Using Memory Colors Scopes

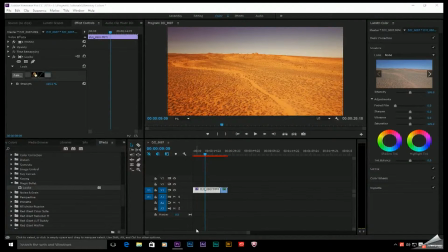[0:01]
Hey everyone, this is Joe Baker with the Edit Bay. In this week's episode, I'm going to be answering a question I was recently asked. What is the memory color scope I sometimes see in color grading apps?
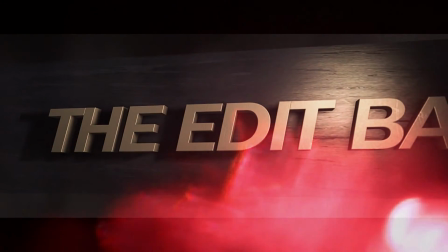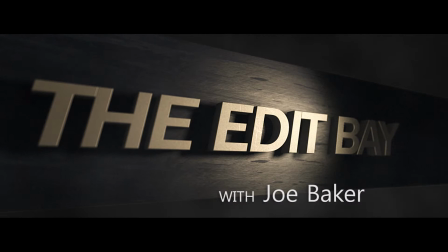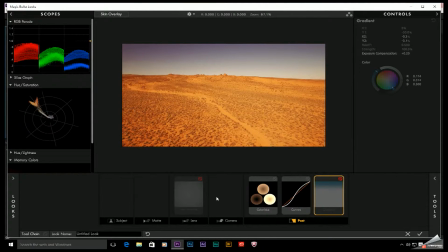[0:20]
So I use Red Giant's Magic Bullet Looks for color grading, and it does have a memory color scope. It's hard to tell by looking at this thing exactly what it does. I'll go ahead and scroll down here. But basically what this thing does is it's going to show you what colors were initially captured in your recording and how far away from that you're veering as you apply a stylized grade.
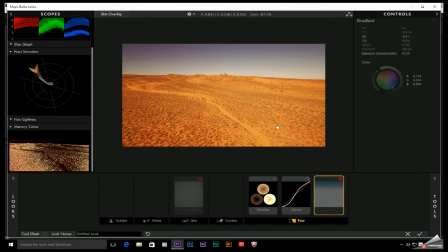[0:38]
So for example, last night I just saw Mad Max, a very interesting film, had a very distinct color grade look to it. One of the things I noticed in the film is that it had really dark saturated orange colors for the desert type scene, but it also had a really unnatural looking cyan hue of blue applied to the sky.
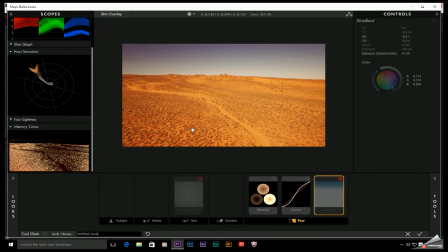[0:56]
Now, I know I don't have this right now. I know this looks purple, but we're going to tweak a couple of things using the memory color scope in order to achieve that look. So again, the memory color scope is going to tell you what colors are present in your scene. So right now, the memory color scope is black up here at the sky. And what the scope is telling me is that there is no blue in the sky.
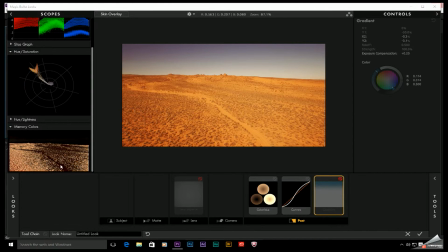[1:14]
You see a little bit of purple up here, but purple is not a color that's going to be registered on this scope. This will tell you where your greens are, your blues, your reds, and what is skin tone. In fact, this peach color down here is actually telling me that my ground right here is more skin tone color than it is red. So keep that in mind. Now, as we move on here, I'm going to go ahead and toggle this on.
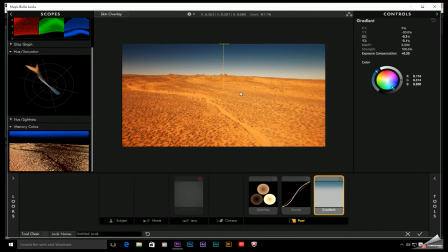[1:34]
This is a gradient overlay that I applied to make the sky look a little bit more like that saturated blue like from the movie Mad Max. And now if you take a look at the memory color scope, you can see we do now have blue present back in that sky.
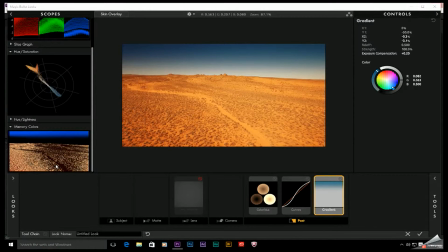[1:47]
So if you add a particular type of look, like say a warm look, the cooler colors in your image like blue, cyan, and green will start to look more washed out and desaturated. The memory color scope will reflect that. So there are two situations when I find the memory color scope really useful. One is when I'm going for a really stylized, obviously treated look, such as this.
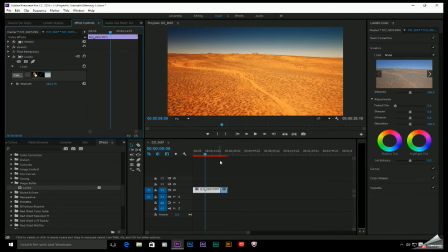[2:06]
The other, let me go ahead and close this out, is when I'm going for, or when I'm grading human skin tones.
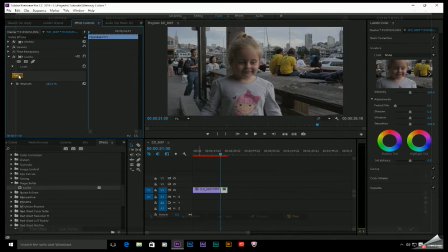[2:11]
So I'm going to go ahead and grab a shot of my daughter right here. Apply looks. And we'll scroll down here.
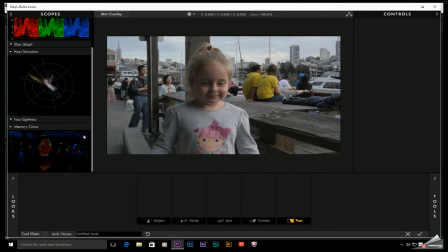[2:18]
If you take a look right here, up here we see some blue, not very dark, saturated blue. So what it's telling me is there is some blue up here in the sky. It's just not super visible. It's not jumping out of the screen. This right here looks fairly saturated and bright. And that's that hoodie over here.
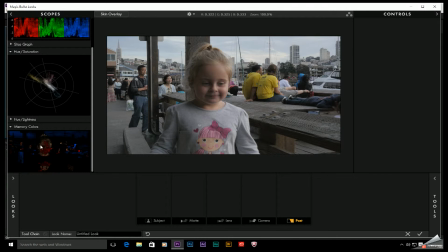[2:34]
Now take a look at her face. This peach color you see right here is skin tone, but this big blotch of red over here is saying that there's intense amounts of red on her face.
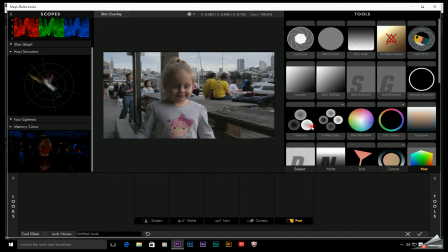[2:43]
So I can actually correct for that. Let me go ahead and throw a, let's see, colorista. We'll go from here.
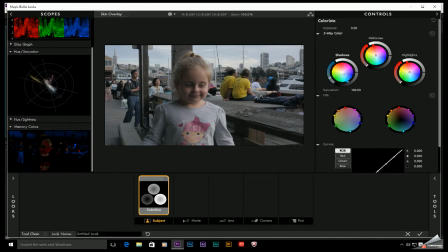[2:50]
Let me just go ahead and apply the typical cyan shadows, we'll warm up the midtones a little bit. Probably get away with brightening this a tad. Now, take a look at her face.
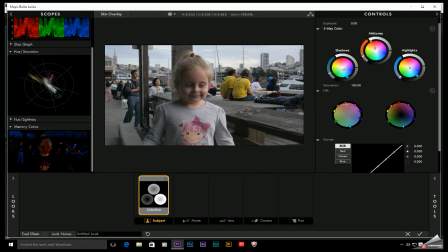[3:06]
If we come down here to the HSL adjustment, one thing I can do is take the red, maybe move it closer to the orange, and then pull it down just a hair and try to get rid of that red in her face. So now I know that if I put on the skin overlay, this really should be centered pretty much on only human skin.
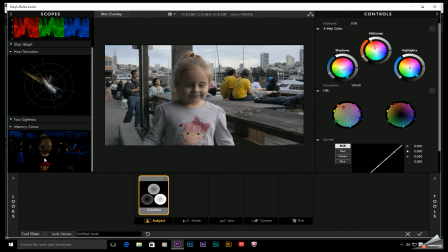[3:23]
So we can see the red is pretty much gone from the memory color scope at this point, but she's actually starting to look a little bit gray, kind of chalky looking, and that really doesn't look natural. Maybe if this is a horror flick, Halloween's coming up, but that's really not the look I'm going for.
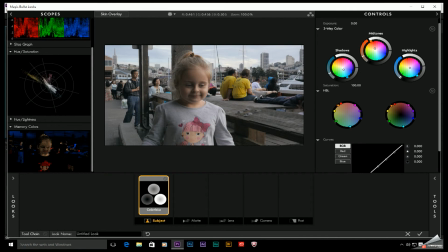[3:38]
In this case, we can put a little bit more red back in there. That's actually starting to redden up her lips a little bit down here. That looks a little bit more natural. So really just moving that red closer to orange actually got us in a closer range right there. So I'm glad this question was asked. I really do think that everyone should learn the basics of how these scopes work.
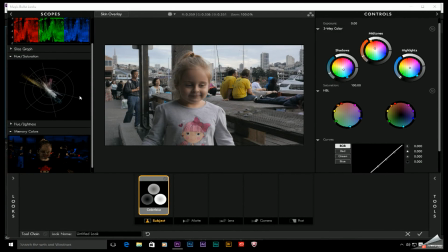[3:55]
I tend to grade more by the scopes when I edit photos or videos on my mobile workstation because its monitor doesn't reproduce colors accurately. So when I'm on vacation and editing on the go, these scopes come in really handy. All right, that just about does it. My name is Joe Baker with the Edit Bay.